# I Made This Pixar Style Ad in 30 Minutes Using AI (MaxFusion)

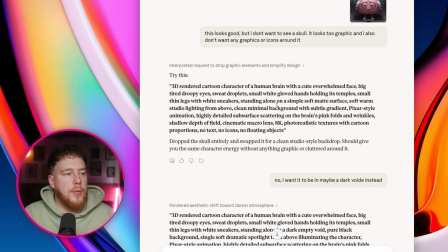[4:09]
But one thing to know here is I did read through the prompt that it gave me before I put it into MaxFusion, and I could see here that it was putting it in like a clean minimal background with a subtle gradient.
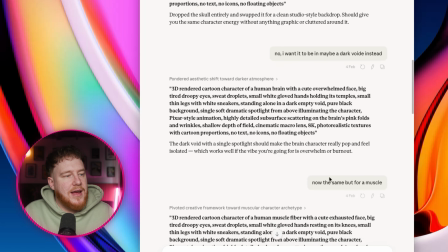[4:19]
I didn't really want that. I wanted like a black void like it was inside the head, so that's why I asked it, and then it gave me this, and then that is eventually what gave me these 2 here.
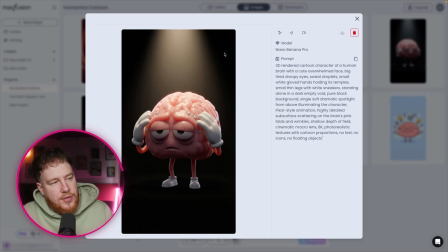[4:27]
So there's this one and there's this one. I didn't really like this light above it here, so instead I used this one.
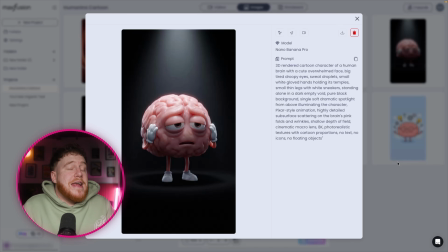[4:33]
I thought this was a little more miserable looking, but really solid, and I did this within like 5 minutes of back and forth.
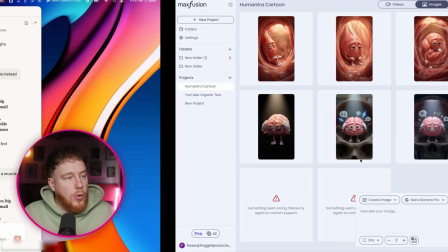[4:40]
After that, of course, I wanted a muscle one, so I went back to Claude again.
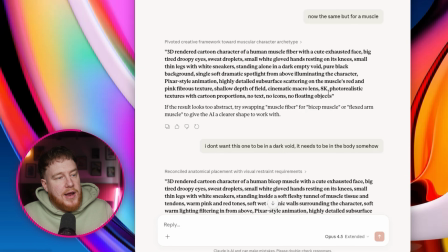[4:43]
I went, now the same, but for a muscle, and it gave me a nice little prompt, but it did put it in a dark void, which I didn't want. So I said, I don't want this to be in a dark void. It needs to be in the body somehow. I wasn't totally sure how I wanted to present this, but that's what I did.
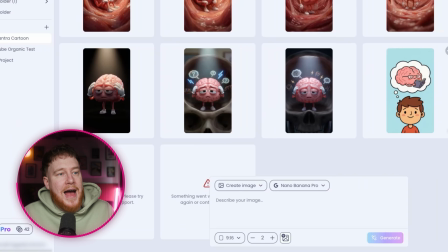[4:57]
And it gave me this here. And these were the outputs.
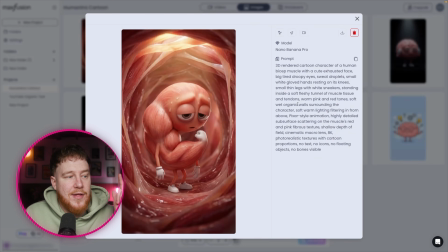[5:02]
We have this one here, which I actually almost used. And then this one was the one that I was originally thinking like, okay, that's it. I think we're almost there. But then I thought it looked a bit too much like this hand was his penis. And so I wanted to avoid that. And I also wanted it to be female as well.
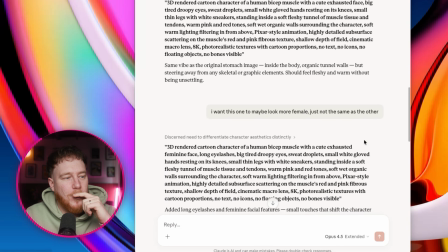[5:19]
So again, I went back to Claude. I made the change. I said, I want this one to look a bit more female, not just the same as the other.
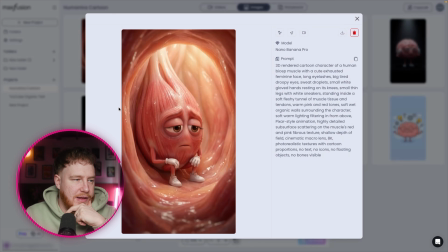[5:24]
It gave me a prompt and boom, it gave me these two. This one was a little bit, looked too much like an onion.
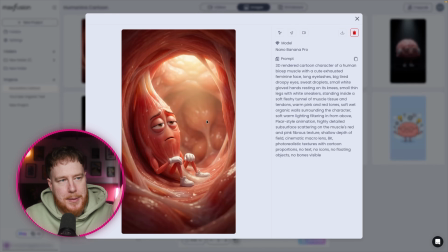[5:29]
And then this one, I was like, that is absolutely perfect. So again, we've done all of this within MaxFusion.
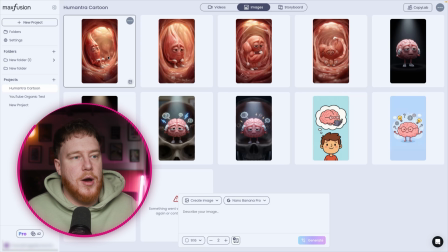[5:35]
We've done the image generation here. So once I have those images, this is the great thing about having like an all-in-one solution, is that I can then turn that into a video straight away.
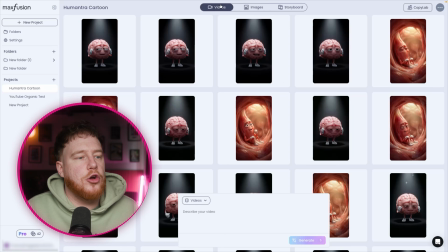[5:44]
So from doing a bit of research, I realized that we probably had a couple of options with like the best models that we could use for this.
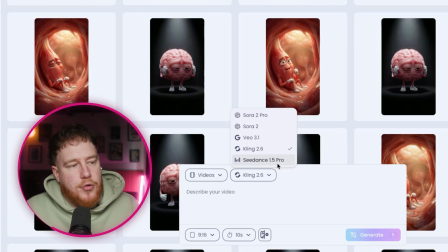[5:51]
And it's between Seedance 1.5 Pro and Kling 2.6. Those two seem to be the best when it comes to like cartoony style things. So I decided to go for Kling 2.6.
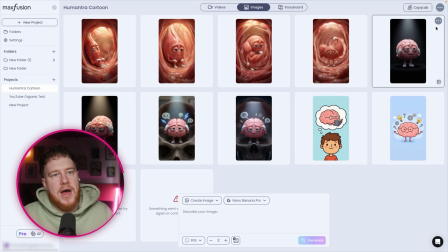[6:02]
So what I did is I grabbed my script, I grabbed my image, and I went here, just click the three dots here, and I said generate video.
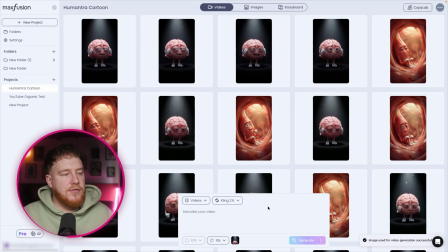[6:08]
Boom. I clicked Kling, and now it puts it into the video section here, and I can choose my length. So I just did 10 seconds, and then I just wrote my prompt.
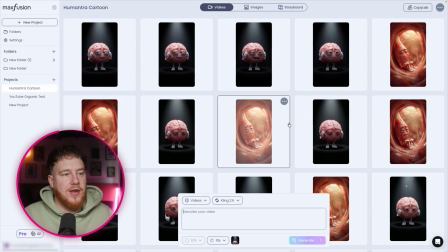[6:16]
So you can see here, a lot of generations happened, but that's because I'm dealing with models that don't really understand what I'm saying.
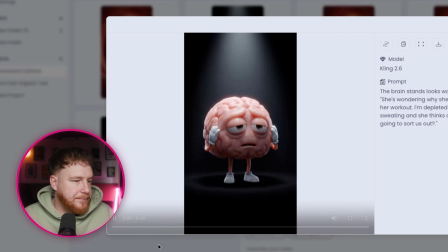[6:22]
But within the first shot, this is what I got.
She's wondering why she can't focus after her workout.
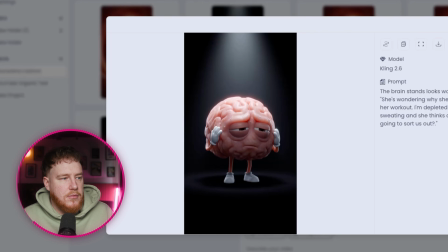[6:29] I'm depleted up here. All that sweating and she thinks a bottle of water is going to sort us out.
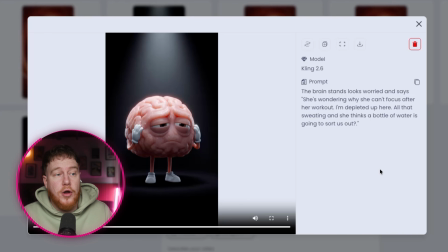[6:35]
That's really good. And that was the first one that I did. And you can see how easy the prompt was here. The brain stands, looks worried and says the line, and then that was it. So that was a one shot. That was pretty good. But one thing I did notice, that the hands were too still. I wanted more animation in there.
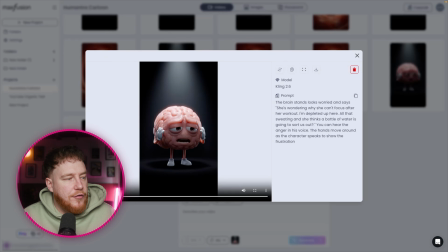[6:49]
So I altered the prompt and I rolled again. For this one, I added a little bit here.
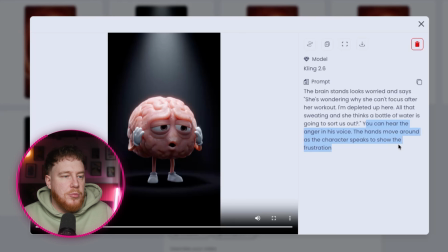[6:54]
You can see that you can hear the anger in his voice. The hands move around as the character speaks to show the frustration.
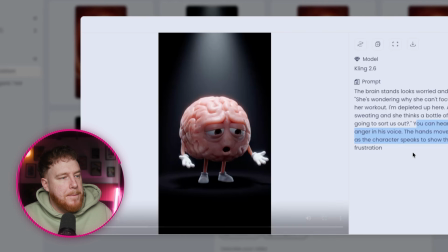[6:59]
You can see this is the one that we actually used in the video.
Workout. I'm depleted up here.
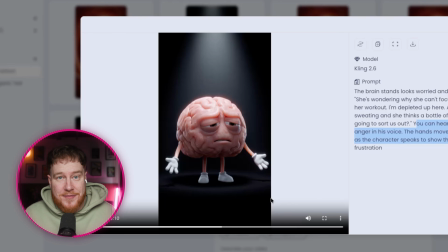[7:04]
We're moving the hands, it shook around, it just looked fantastic. So next it was time to move on to the muscle.
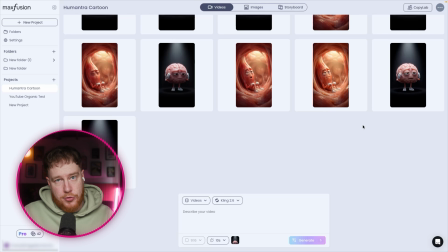[7:11]
Now, learning what I learned with the brain, I made some adjustments to the prompt and I prompted in Join this. the club.
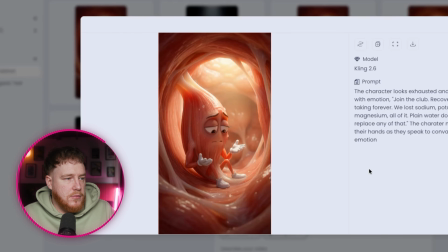[7:16] Recovery's taking forever. We lost sodium, potassium, magnesium, all of it.
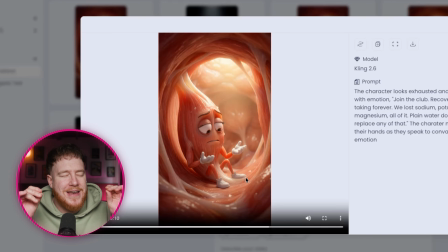[7:22]
Really, really good. These models never fail to amaze me.
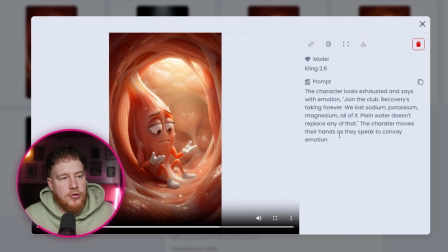[7:26]
You can see here, really the only change, the character moves their hands as they speak to convey emotion. Fantastic. One major issue though, the voice is male and I wanted this to be a female character. So what I did was I used their replace voice feature.
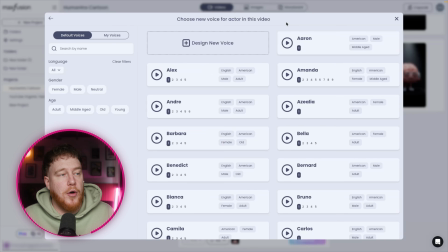[7:41]
I clicked on that and then it gave me all these options for pre-built voices inside the platform.
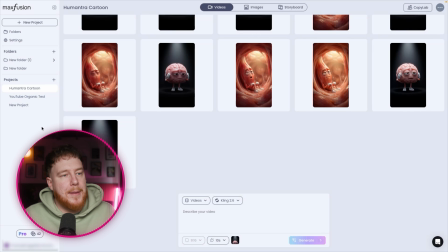[7:47]
You can go through them, you can filter them, you can even connect it to your Eleven Labs and do the same thing. I picked one that was fitting and literally clicked replace voice and it gave me this.
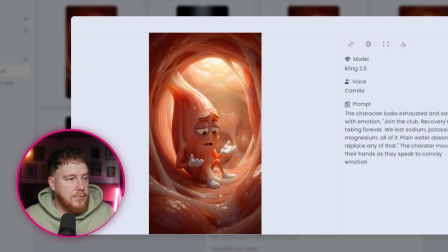[7:56] Join the club. Recovery's taking forever.
We lost sodium, potassium, Keeps the emotion, it keeps everything the same, it just replaces the voice.
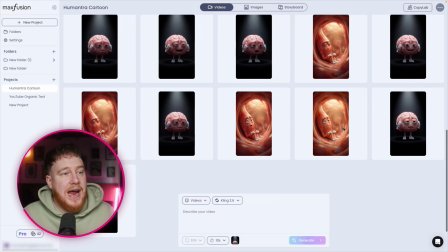[8:04]
Amazing, perfect. So I downloaded that one and then I continued to do this throughout the whole thing.
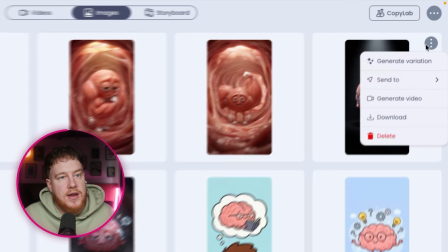[8:10]
So going back to images here, finding the image that I wanted, generate video, pick my model, continue on.
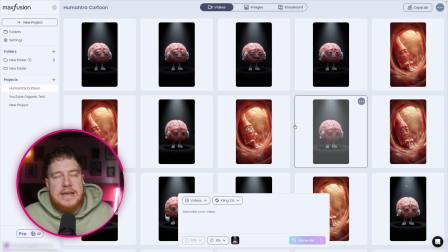[8:17]
And you can see it did take me a while.